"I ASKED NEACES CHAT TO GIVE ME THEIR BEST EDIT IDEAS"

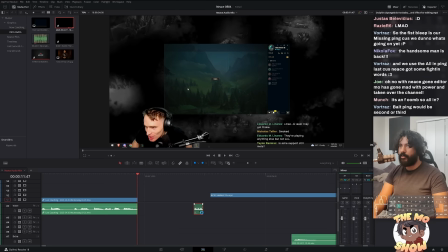(4:04)
You know, I think that for the comedic effect, we just cut to the intro.
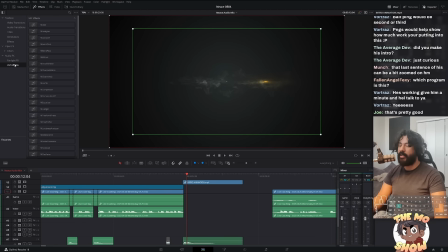(4:13)
Yeah, I don't want to spend too long on here because we've got three other videos to make. and who knew who knew that talking through your process makes you way slower because i think i'd be like halfway through looking at the rest of the video by now but no we're here we're here for it
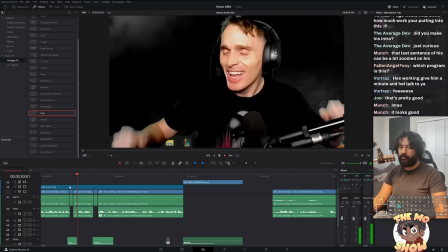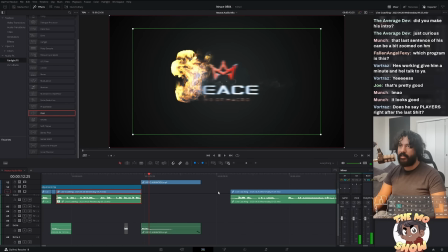(4:36)
all right we're done with that that's the intro now
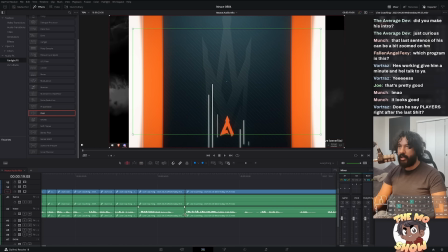(4:41)
we got to look at the uh the rest of this video which is we're gonna clip down a game to something watchable how long is this game this game
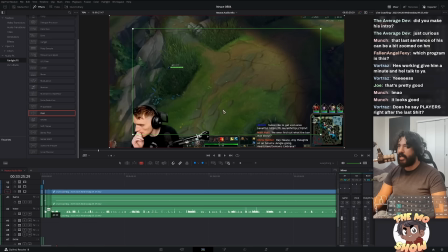(4:50)
is 32 minutes a perfect example we're gonna cut cut it down to hopefully around
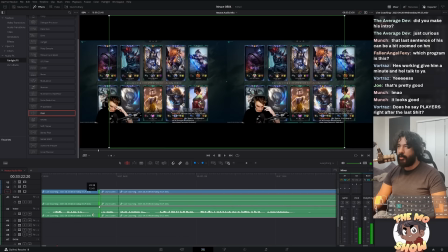(4:55)
15 minutes because honestly I personally don't want to watch people farm I don't want to watch people walk
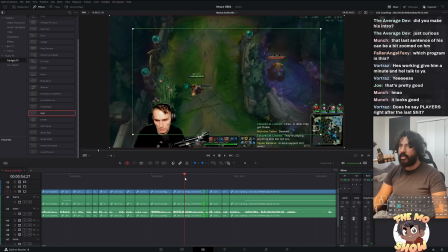(5:03)
to lane I don't want to watch people sit in base like all of that can be cut out so let's okay
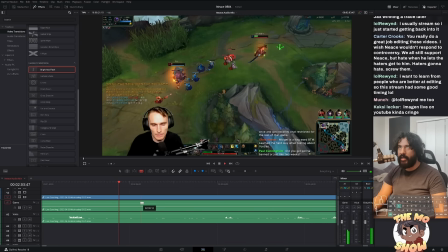(5:13)
so he almost wins the trade i'm gonna stick here i'm not gonna cut i think that there's a little bit of tension as oh perfect and
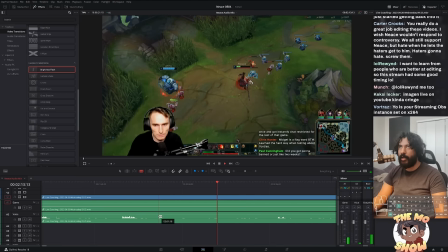(5:23)
if i cut it relieves that tension so we're just gonna stick stick around see what happens maybe there's a counter gank that happens i'm just gonna watch
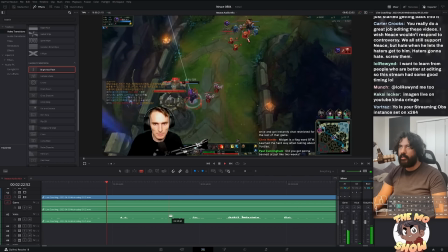(5:31)
that 2x speed real quick okay this gragas is
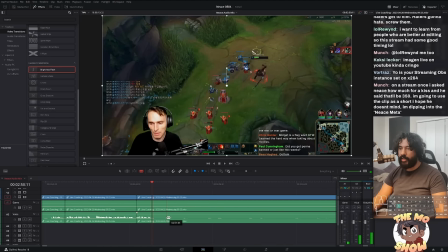(5:37)
lucky that i'm clutch as fuck okay so that's irrelevant we're not going to keep that i have a feeling that all he does is freeze the wave until he comes back yeah
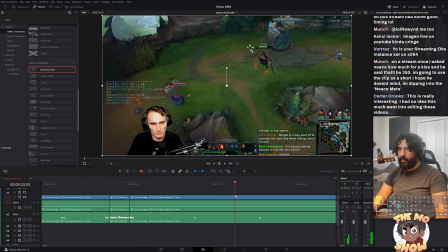(5:47)
he just holds it there uh i think we cut to when the
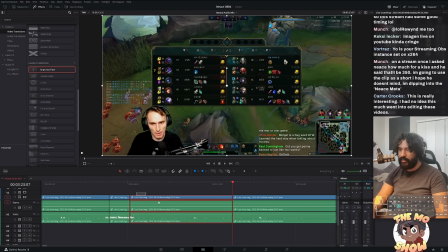(5:52)
tower crashes is my instinct
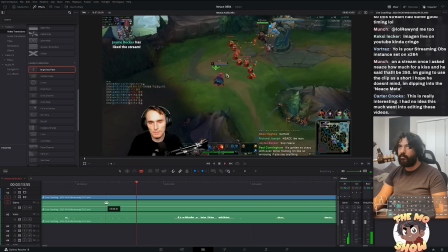okay so nothing happened i'm gonna cut that as well and instead what we'll do
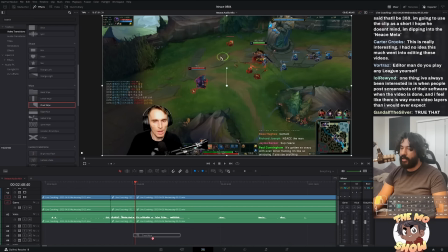(6:09)
is we'll do a small transition to signify that time is passing.
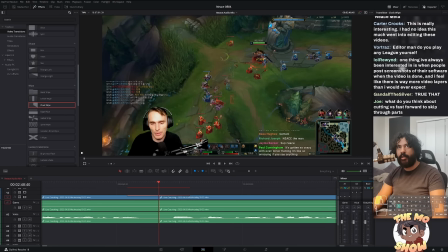(6:14)
We'll do a clock wipe to signify that we're a little bit ahead. What do you think about cutting versus fast forward to skip through parts?
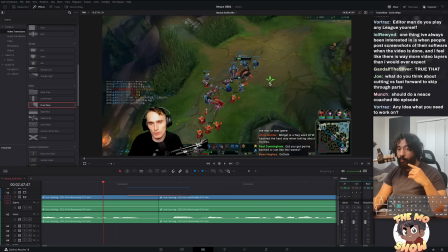(6:20)
Okay, so sometimes when there's about four minutes of niece farming, I'll do a fast forward. When he's narrating or when I feel like this could be a little voiceover, that's when I do it. Whenever they're short, they're like microbursts, I'll do that.
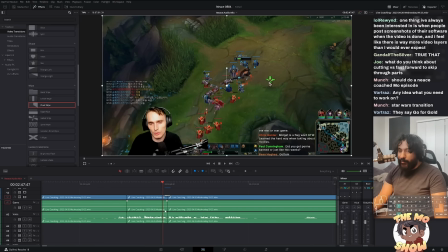(6:34)
And I know that we just talked, like we skipped a lot but my instinct's telling me to do this this feels
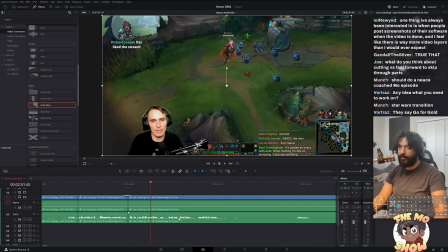(6:43)
better because nothing of interest happened the wave just pushed why do you want to fast forward through that if he was like going from like top to bottom yeah i would do
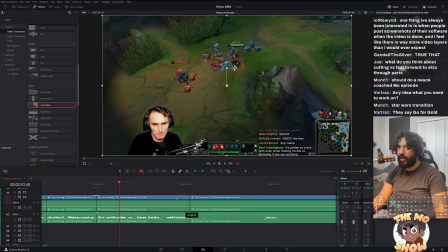(6:52)
that but he stayed in the same spot so it just feels like a waste of of time if we show people that every video is a little bit different a lot sometimes i'm cutting like the majority of the laning phase it doesn't look like i'm going to this time because it looks like this Jax actually knows what he's doing. When it's a stomp, I just skim through.
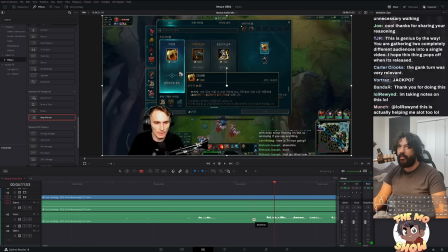(7:11)
So whenever he's backing, what I like to do is I like to cut on the exact frame that he backs.
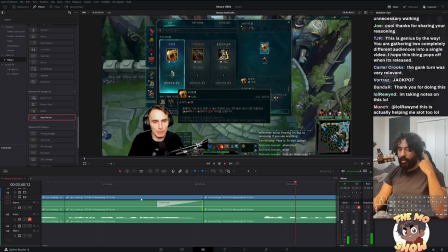(7:17)
The reason being is that it's like an audio cue so you know what's happening, what's about to happen. So if we do it all together. You see how smooth that is?
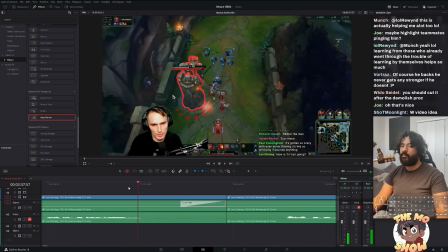(7:35)
You should cut it after the demolish proc. Ooh, okay, sure. Let's see what that sounds like. Okay, yeah, that does feel better.
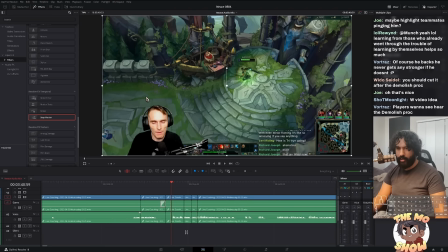(7:43)
Good job. Good idea, uh, Lola Rewind. No, that was Weed Oseedle. W video idea. Players want to see here. Yes, I agree. Anytime there is, like, the nexus exploding, that's the reward. That's the reward for watching the videos, the nexus exploding. And I forget that, and I'll cut it out sometimes, and I get mad afterwards. words.
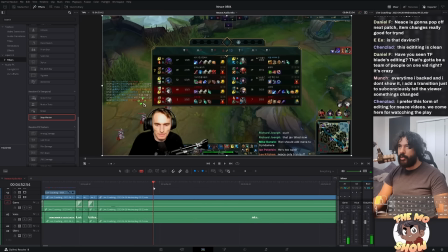(8:04)
I agree. I know a lot of you come here to watch him play.
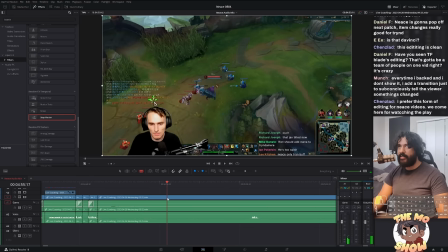(8:08)
The problem I have, the title and thumbnail, if I upload nothing but him playing Tryndamere Top with Triforce, and a lot of times the games aren't all that interesting. And if I'm quite frank, Nese isn't that much of a character on stream when he's playing.
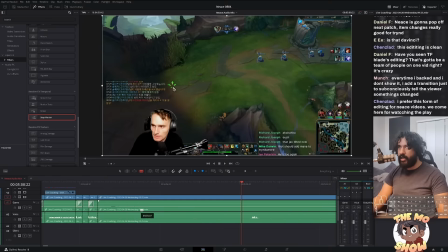(8:24)
He's more of a character when he's coaching. So there's not a lot to go off of. All right, let's see what he does.
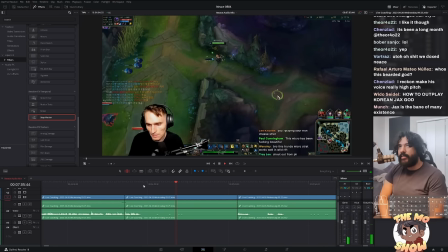(8:29)
He bullies the Jax a little bit. He goes to Wolves.
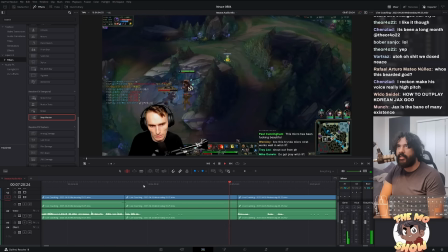(8:36)
He's looking for the play. Looks like nothing happened. Drops a ward to see if they're there.
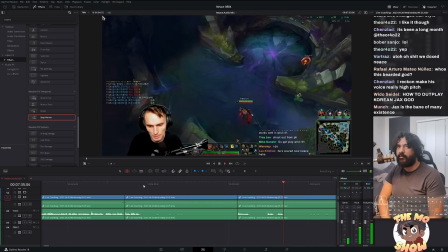(8:43)
A whole lot of nothing's happening here. Okay, so here I think is where we do a speed up.
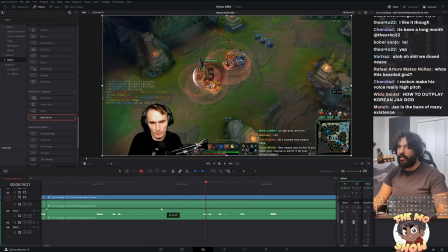(8:50)
A lot of this isn't.
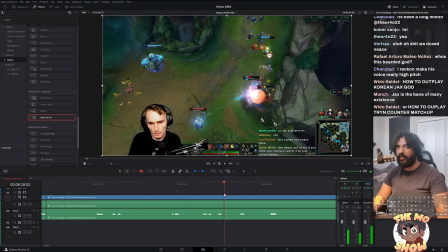(8:52)
We've been cutting a lot, and I think we need some variation, and there's not a lot that really happens except he just roams and looks around a little bit takes tower
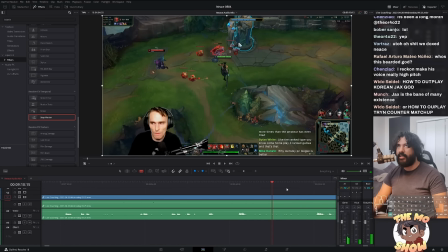(8:59)
no deaths no kills and continues and we might stop the speed up here
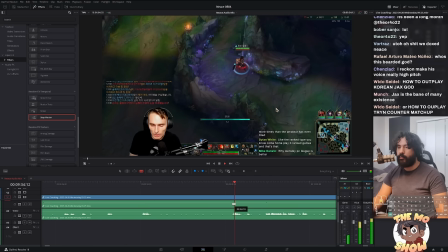(9:08)
what does he say here uh just take a recall and get big items here
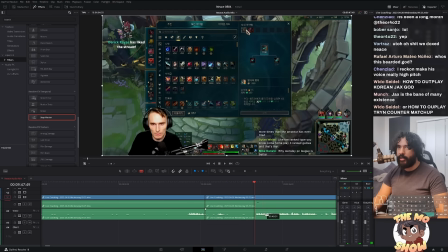(9:13)
here this is the last line he says before we go here so i'm really close to hole breaker
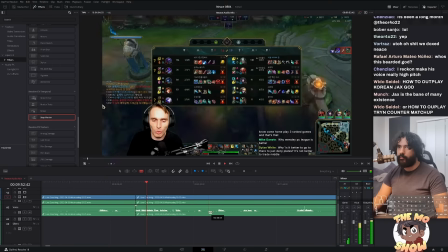(9:18)
and yeah i don't have free boots but i'm rocking okay we'll do that
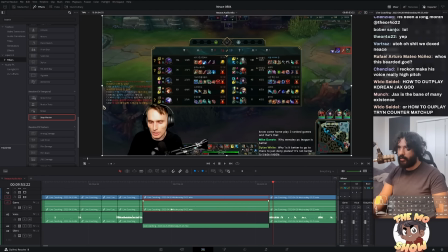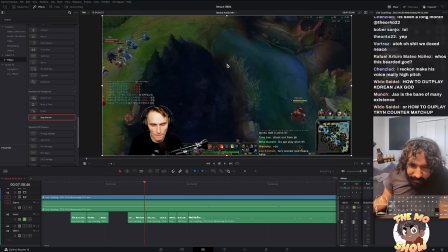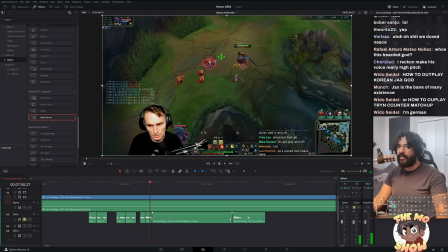(9:33)
Okay, so luckily he's narrating a lot of what he's doing. So what we're going to do is we're going to just move this into where I think those moments might be happening. And then here we do, let's do 500%. 500% was too much.
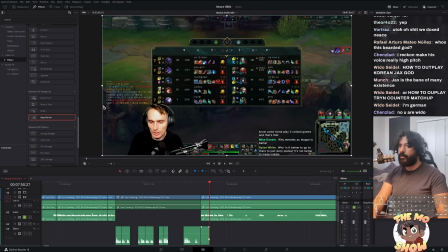(9:49)
350. Let's try that. Yeah, that'll work. Now we just got to line up what he says to what's happening.
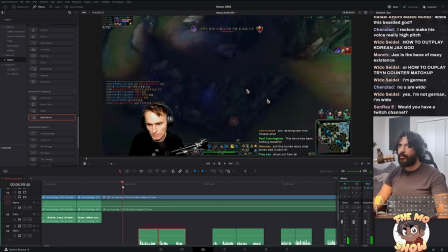(9:57)
Thank you. Do you want to know why it's MoNipple, my Twitter handle?
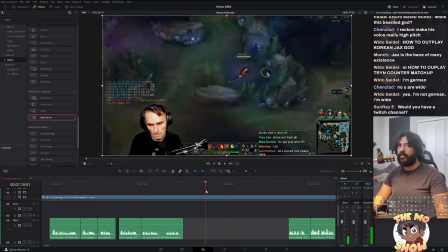(9:59)
My Twitter handle is MoNipple, and that's my username for everything because my first name is Moises, so you can shorten that to Mo.
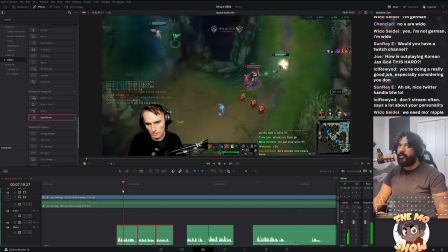(10:07)
And my last name is Arreola, which is Spanish or Mexican. Is it Spanish? It's Latin.
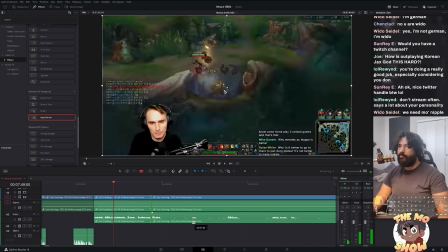(10:13)
Sure. It is not American, and Arreola is really close to the word Areola, so I am MoNipple.
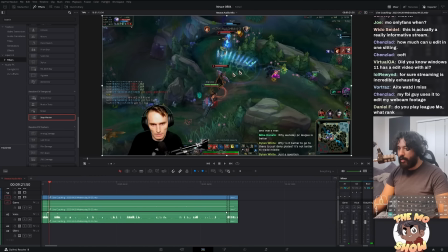(10:21)
We're mid-game, so usually right around the mid-game mark, I'd cut less because there's just so much more that happens.
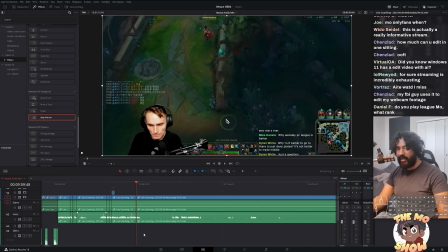(10:28)
people are fighting more people are taking objectives i only really cut if he dies and i need to cut back to the action but for the most part we're going to be seeing
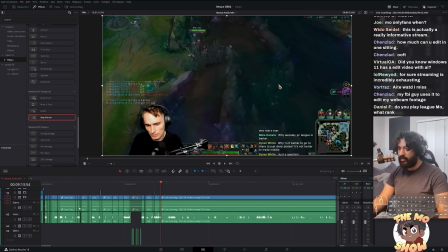(10:37)
a lot more uh longer edits and you can see here the flow of everything that we've done we are nearing
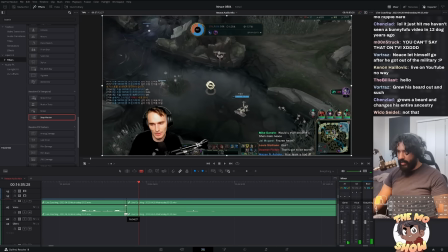(10:45)
the end of this
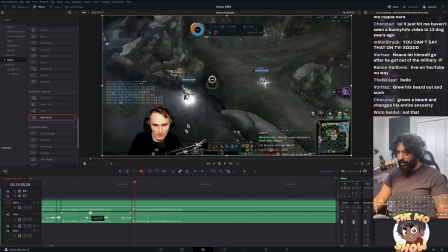(10:47)
this video here reading real close i'm getting a little impatient i just want to say it and just send it but just got to make sure that everything's fine.
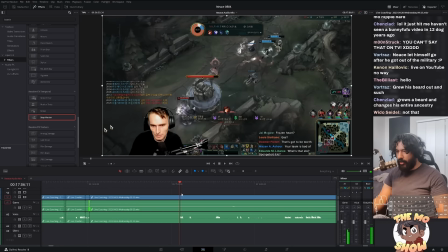(10:56)
I think that anybody's still watching at 16 minutes is probably going to see the game through.
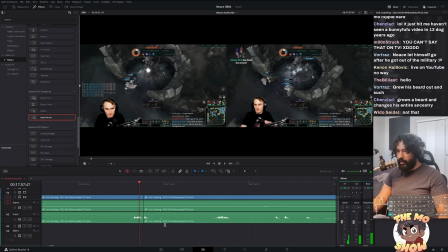(11:01)
That's my kind of logic, my theory. So there's not really an incentive to cut anymore past this point. Damn it. We were almost done. No, because that would be so good.
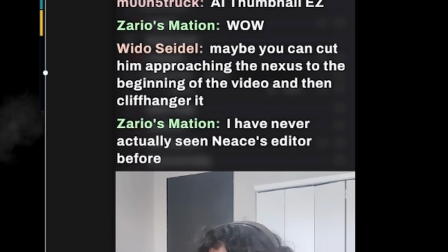(11:17)
Maybe you can cut him approaching the nexus at the beginning of the video then cliffhanger it.
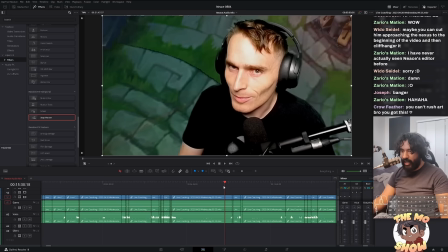(11:22)
Oh god damn it, Weedo. Let's- let me just look at him approaching the Nexus real quick before we- I
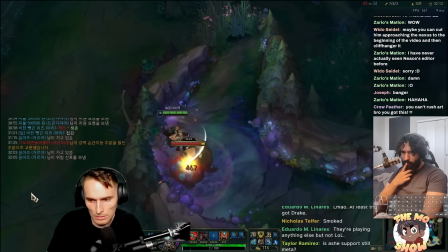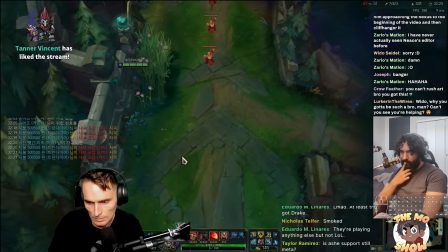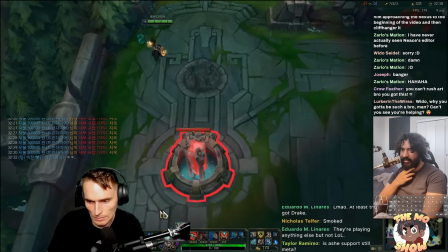(11:44)
like the pings. I think the pings can add suspense. Okay, here's what- here's what we're gonna do.
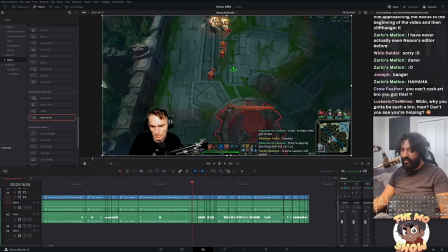(11:50)
We're gonna do a Jason Bourne edit. We're gonna do a- Jesus Christ, it's Jason Bourne!